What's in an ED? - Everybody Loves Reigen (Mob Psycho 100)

Ever since Mob Psycho 100 started airing, you guys have been asking me to analyze the OP because, wow, holy crap, you can see why. And now that the series is finally over, I can at last make you wait a couple more weeks while I work on it.
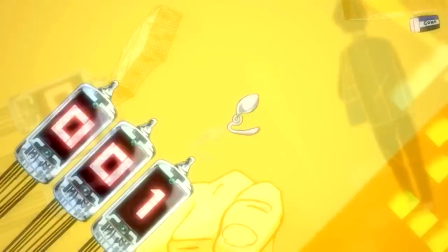There's some manga stuff in the OP that I don't want to miss, so I'm boning up on the whole manga before I write that script.
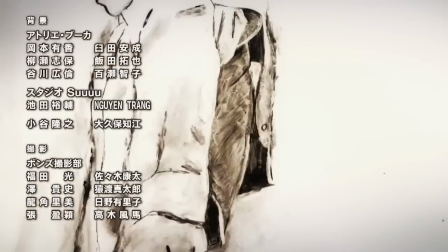And I just want to torture you, so today, in lieu of the OP, we're going to be talking about the show's equally excellent ED, all off by Refrain Boy.
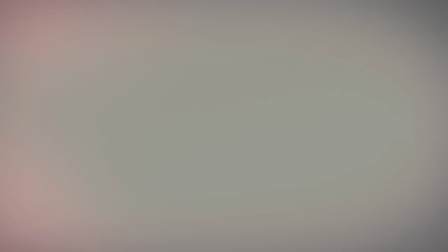I'm not very good at torture. One of the bullet points on Mob Psycho 100's press sheet was its stylish incorporation of paint-on-glass animation,
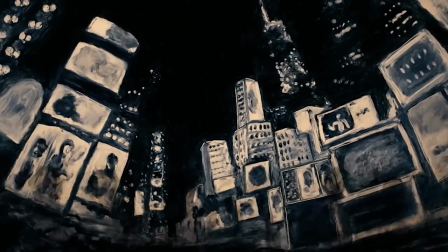which is created by applying slow-drying oil paints to a sheet of glass and then smearing them to create a weird,
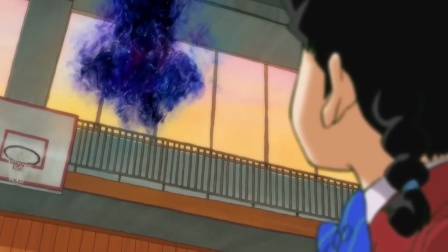flat sort of stop motion. It's used to great effect in the show proper to make the various spirits that Mob encounters feel distinctly otherworldly,
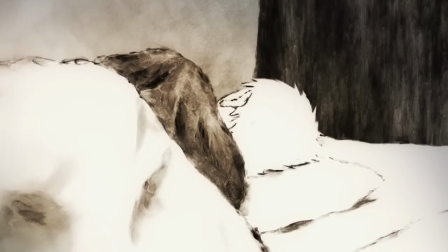but it's showcased in full force for the ED,
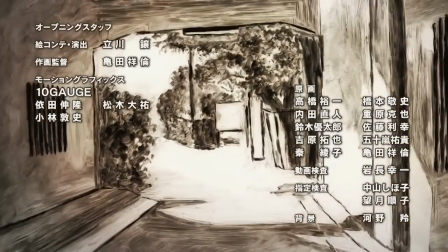which is absolutely breathtaking and blows a lot of traditionally animated shorts out of the water with its dynamic motion.
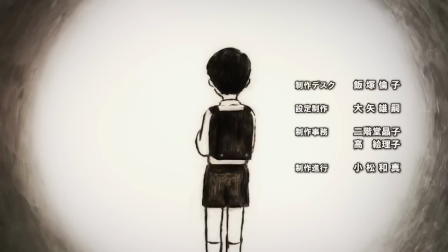It also tells a simple yet kinda touching story about one of the show's lead characters, so let's dig into that.
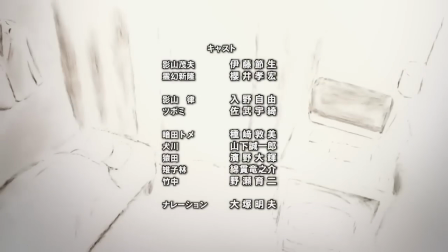The ED starts with a new day dawning and Reigen Arataka blinking into wakefulness with it.
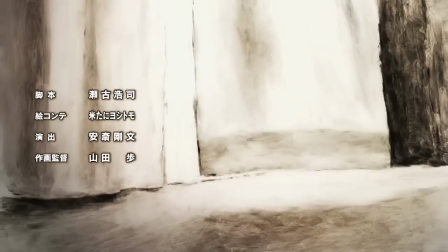He briefly wakes to the curtains blowing in his room, but then he slips back into a dream.
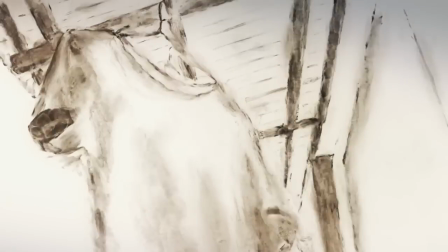We see flashes of his clothes drying, his apartment building, and a bird flying overhead.
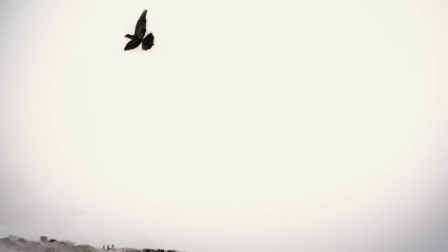Each fleeting dream image is wiped away until the light behind his eyelids finally rouses him.
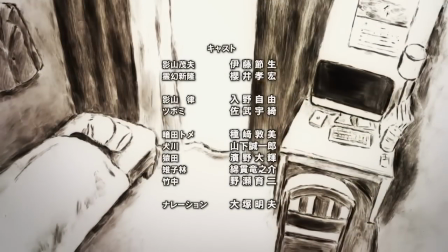As he slowly wakes up, we fade into a shot of his room as details are gradually painted in.
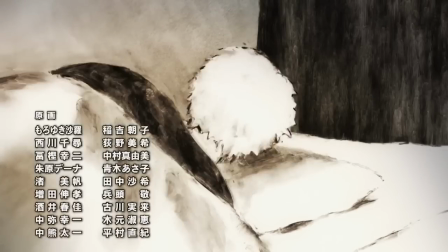It takes a solid 20 seconds before we actually see Reigen move in this thing.
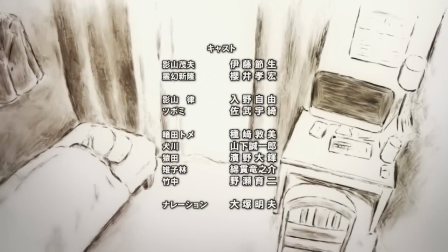This is a really interesting and unique way of presenting the reluctant grogginess of someone just waking up,
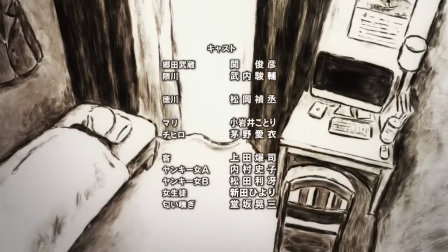and it does a great job of getting us into Reigen's headspace. It's also quite an impressive effect for something done by hand like this.
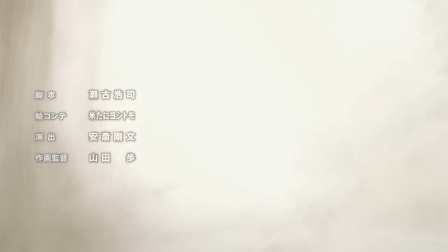Reigen is very slow to wake up, and the black and white palette really emphasizes the harshness of the daylight invading his room.
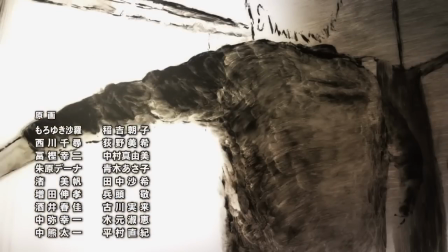The effect as he opens the curtains is really impressive, and not just for the actual motion.
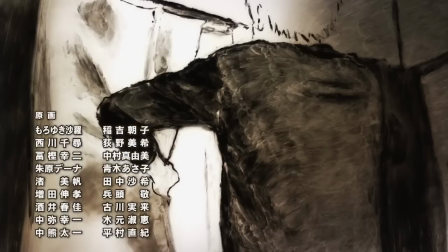Take note of the subtle way that the animator smears the paint on his body and the room around
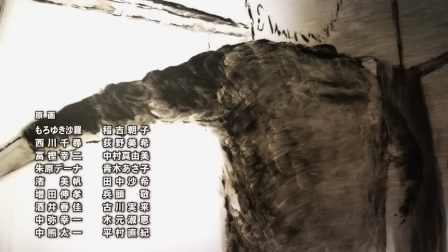him into a lighter shade to mimic the sunlight spilling out into the room.
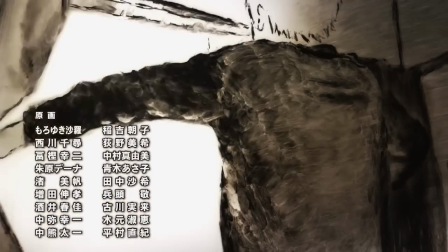It gives the image a great sense of depth.
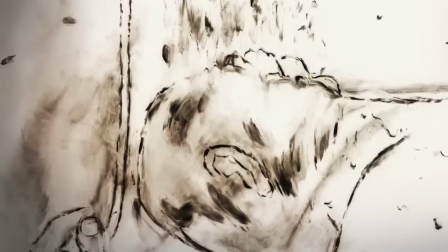And as Reigen is showering, take a second to appreciate how a bit of extra smearing is applied to his hair in order to enhance the sense of wetness in this shot.
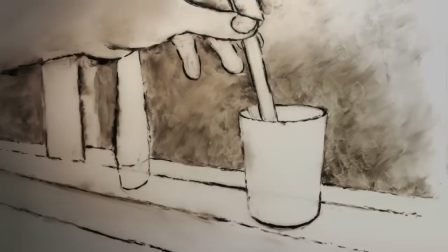There's so much subtle detail put into every frame of this animation.
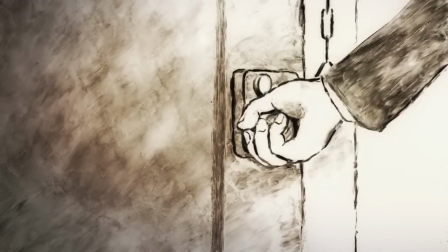I suppose when you have to work this hard to make just one frame, you may as well go full out with the quality,
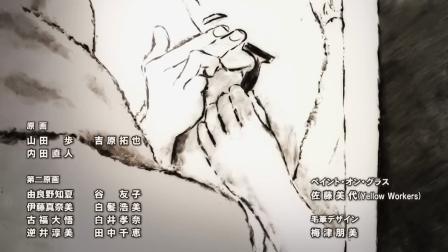but it's really impressive how well they nail simple, everyday acts like shaving and brushing one's teeth.
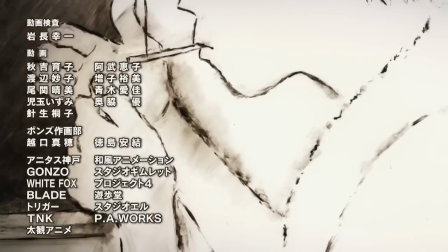After putting away his brush, Reigen takes out a cigarette for a morning smoke,
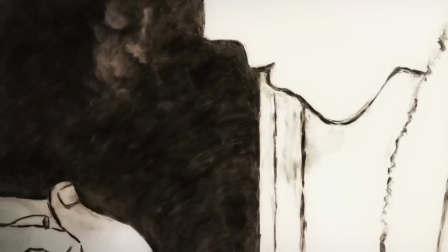and his lack of concern for oral hygiene tells us a bit about his relatively carefree attitude.
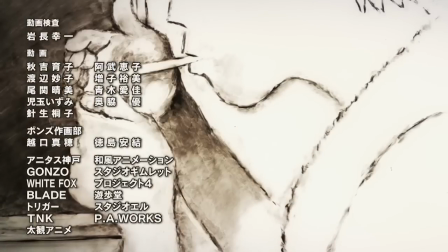As he actually sparks up the cigarette, again, the effect of the lighting coming off of the lighter is quite impressive,
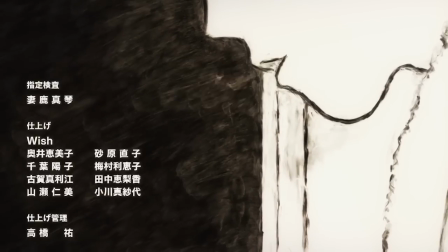as is the subtle way that the smoke is shown as distortions on the black background.
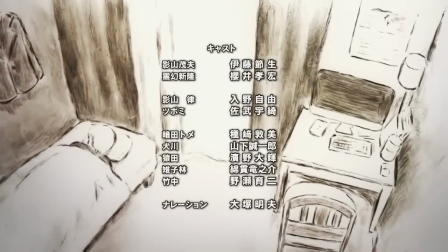And the drawn-out puff of smoke that Reigen blows serves to punctuate the effort of getting up like a long sigh at the end of a strenuous workout session.
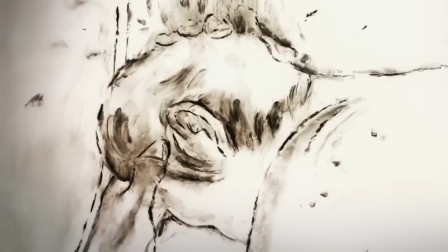Again, this ED does a fantastic job of getting us inside his head, simply from what it chooses to show us.
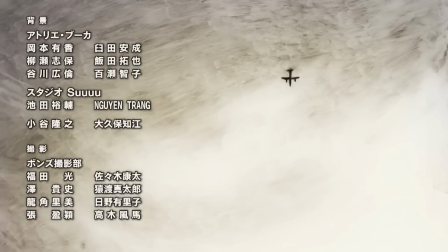The airplane passing overhead creates an impression of the day moving forward and time accelerating,
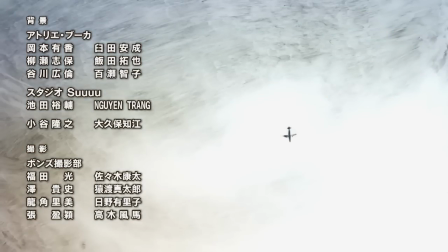and indeed the pace of the ED picks up along with the music from here.
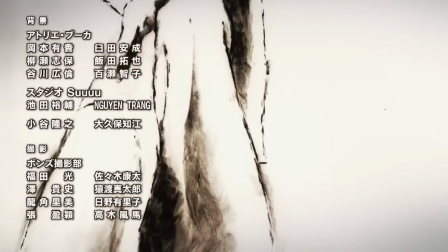Reigen puts on his suit in a confident, flashy manner, showing off that cocky side of his personality as he shifts into work mode.
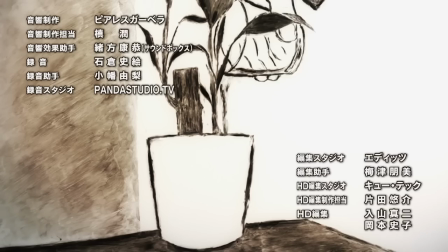Then he downs a refreshing glass of water and pours one out for his plant, hinting at his nurturing side.
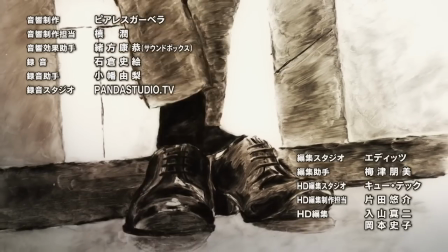The shot of him stepping into his shoes again conveys his confidence, both through his smooth, assured motion and the low angle that emphasizes how impressive he is.
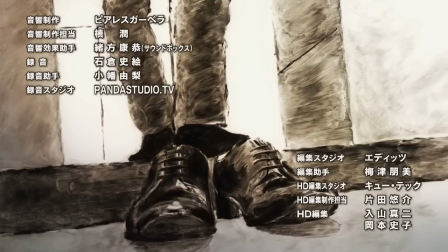Speaking of impressive, again, the way that depth is conveyed in this art style is jaw-dropping here.
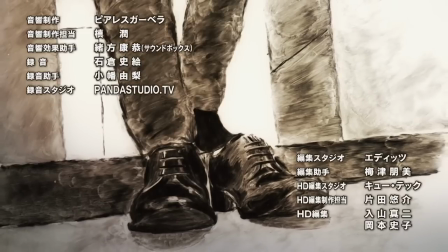It's really impressive how they managed to keep these highly detailed shoes on model as Reigen steps into them.
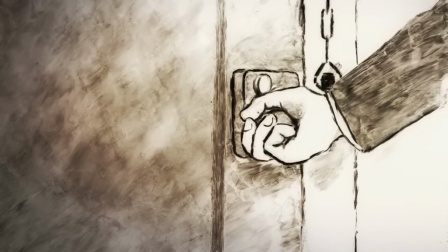Even the motion of something as simple as opening the door is incredibly detailed and well done.
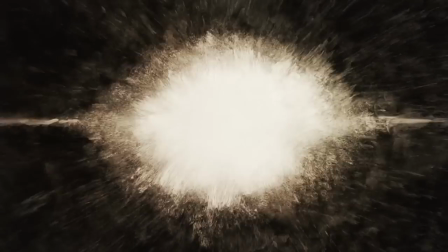Once again, the pacing picks up as we accelerate into the light and the outside world, and again,
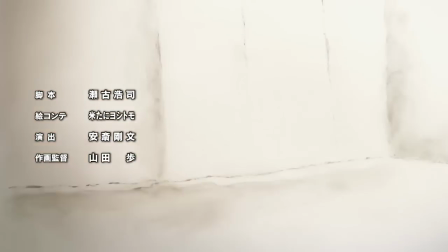I think that speaks to the strength of the editing and direction here, because it really sells the sensation of fighting to wake up in the early morning.
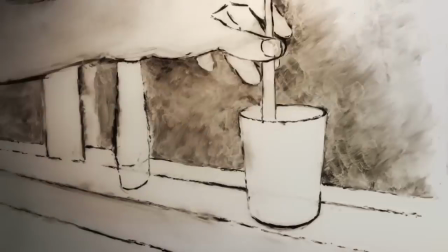It takes 40 seconds for Reigen to make it from his bed to putting on his suit,
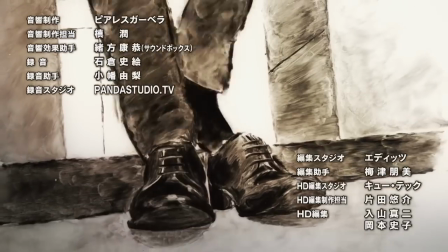but only 15 to go from there to leaving the house as his energy level rises and each action becomes easier and quicker.
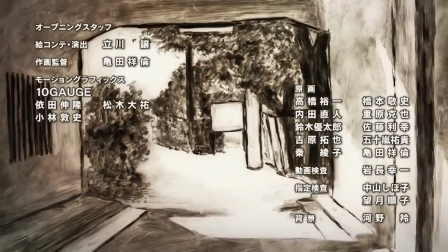By the time he's outside, things start really moving, and man, are these background animations ever impressive.
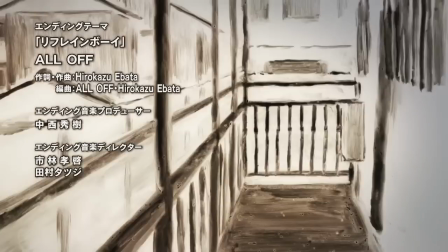Getting a good point of view shot in an anime where you're working with CG is one thing,
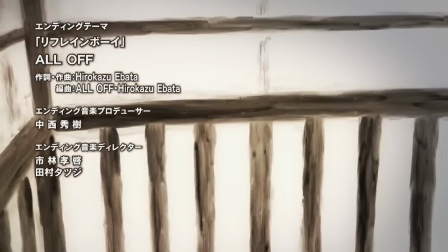but all of this 3D motion was rendered entirely by hand in like the most painstaking way possible,
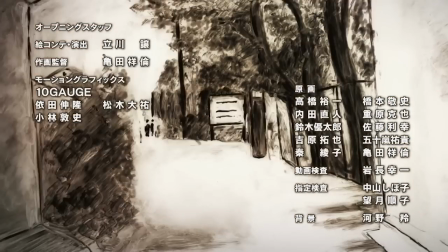and it's something to behold. There's only one shot in which they obviously use CGI compositing
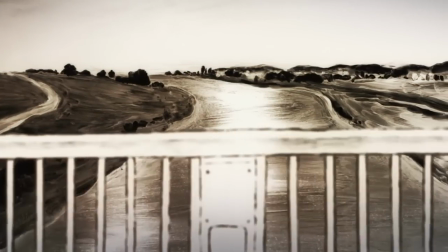to cheat when we see the railing beside the train zipping by over the river.
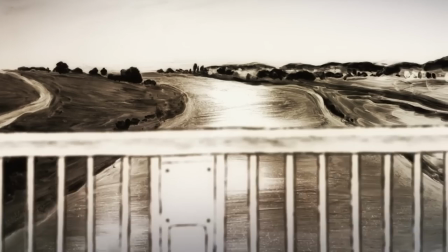And while it does stand out for looking a little cheaper than the rest of the ED, I'm amazed that they only cut one corner to make this thing.
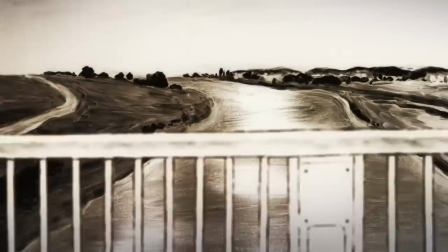The whole sequence paints a very vivid picture in your mind of Reigen's daily commute with just a few carefully chosen snippets.
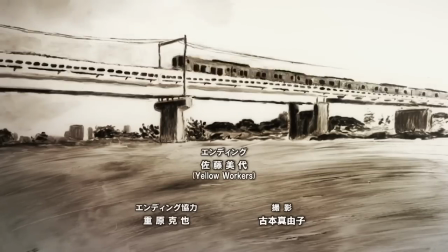You only really see the path to the station, the train pulling away, and a few of the things that he sees on his way into the city,
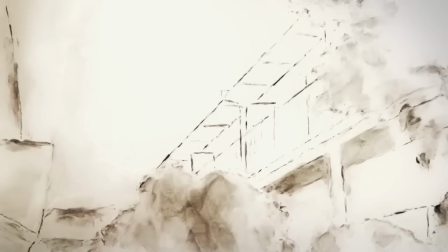yet just from that, you can imagine very clearly the whole route that he takes to get there.
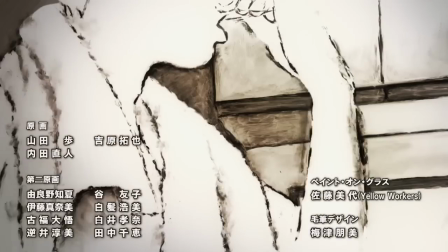It's exceedingly rare to see this much care and attention paid to simply depicting the beautiful but mundane aspects of the world as it is,
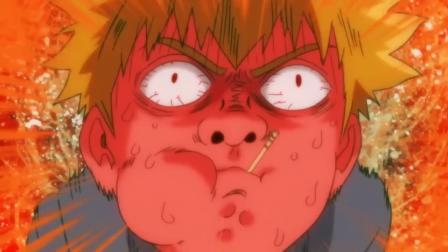but that's one of Mob Psycho's strengths. The way that it imbues its crazy supernatural story with a very down-to-earth sense of everyday realism,
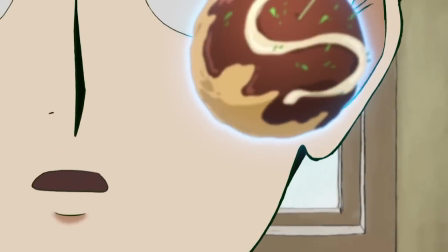and the fact that it's willing to spend its budget enhancing that as much as it does the fights.
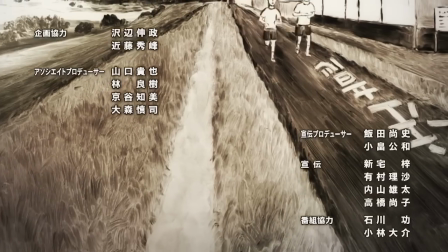As the pace picks up and Reigen accelerates towards his destination, he also seems to get a little more contemplative,
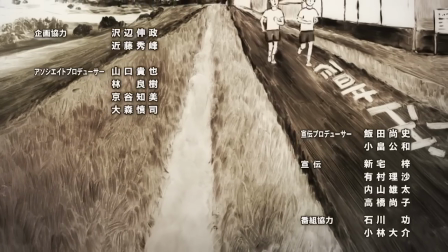stopping to take in the train pulling away, the joggers at the roadside, and the cat that crosses his path instead of simply moving forward.
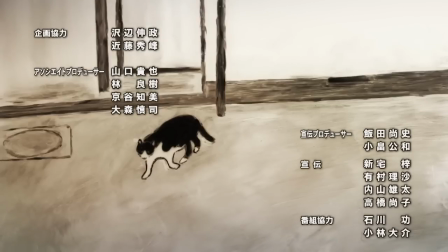It's moments like this that make you feel like you're seeing the perspective of a person, rather than just a camera being carried through the city. These shots also tell us that Reigen is the type to take his time and consider things. This ED demonstrates a very strong understanding of his personality.
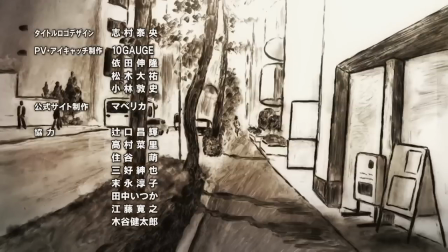As he heads down the street, we finally hit the shot that gives meaning to the whole ED.
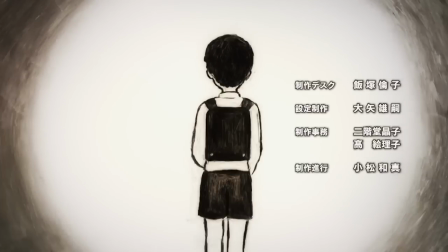Reigen comes up behind a young mob who quickly grows before his eyes from grade school to middle school age.
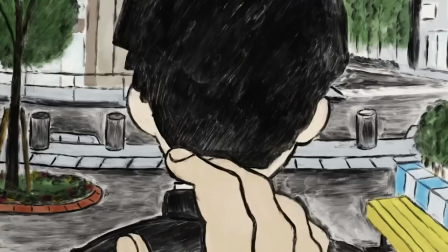And then as Reigen approaches him, the world is suddenly brought into full color.
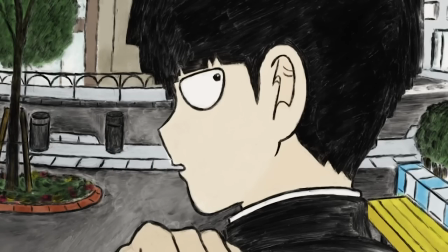This speaks to the affection that Reigen has for his disciple. He may be exploiting Mob for personal gain, but he also genuinely cares about him and enjoys spending time with him.
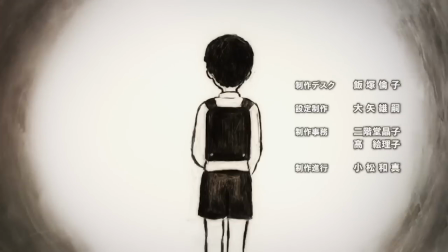He's watched this kid grow up, given him principles to live by so that he can be a good person,
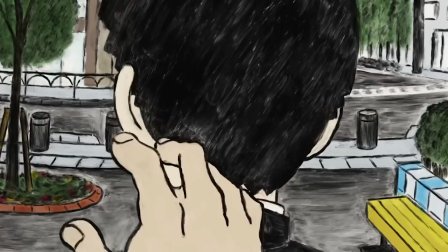and this shot conveys a sense of pride in who he's become.
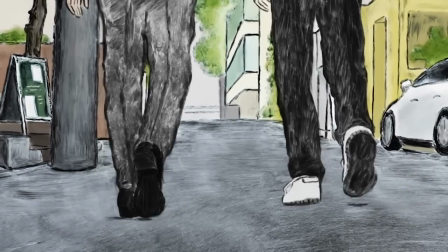We then end on a final shot of them walking off together, Mob characteristically stiff while Reigen confidently saunters along beside him.
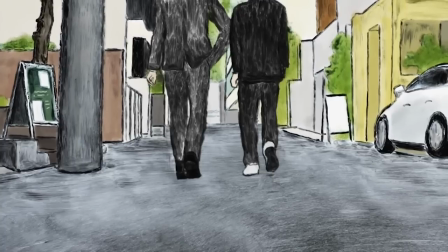The animation on the characters in this shot is extremely impressive both for how smooth it is and for how it captures their personalities and their body language,
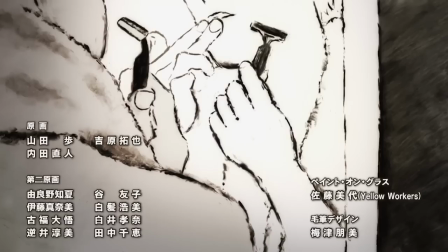as is everything in this ED.
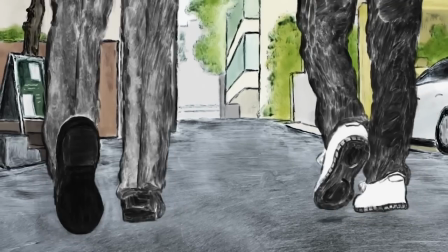But while it's less obvious here, if you look closely you can tell that they once more use CG compositing to put them into the background.
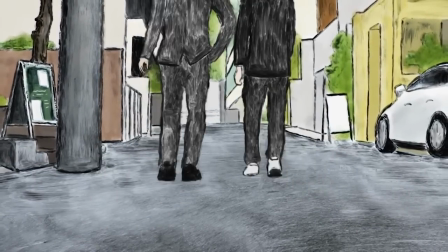None of the paint around them becomes distorted as they walk.
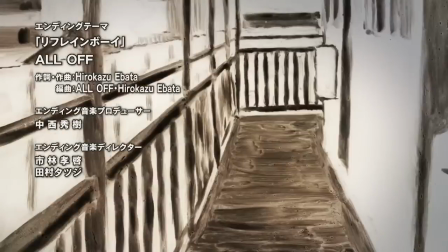That said, with all of these colors on display, it would have been pretty difficult to keep doing what they were doing in black and white, so I understand why that choice was made.
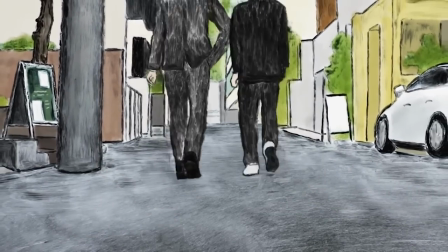Although it's worth noting that saving the color for the end of the ED isn't just a cost-saving measure, it also works as a thematically resonant artistic choice.
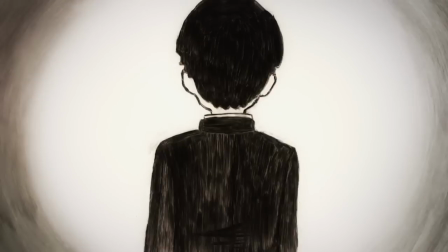It implies that Reigen's day doesn't properly begin until he meets up with Mob on his commute, one more touching indication of what the kid really means to him.
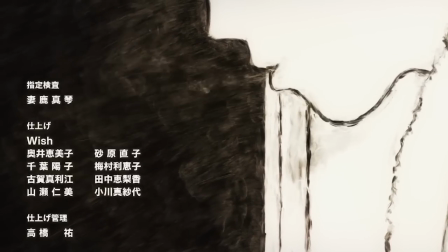Not only does this ED make excellent use of a very striking animation style,
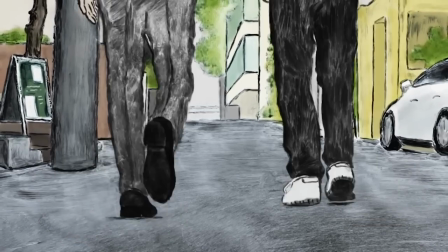it also serves to cement the strength of Mob and Reigen's weird friendship,
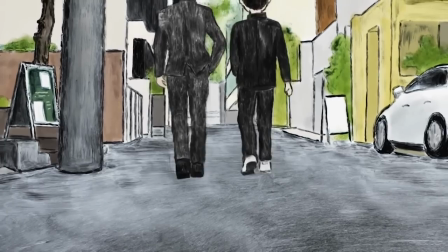which is important because while it's one of the emotional pillars of the show's story,
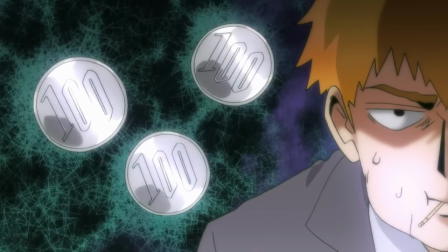it's also easy to misinterpret as something more cynical than it is.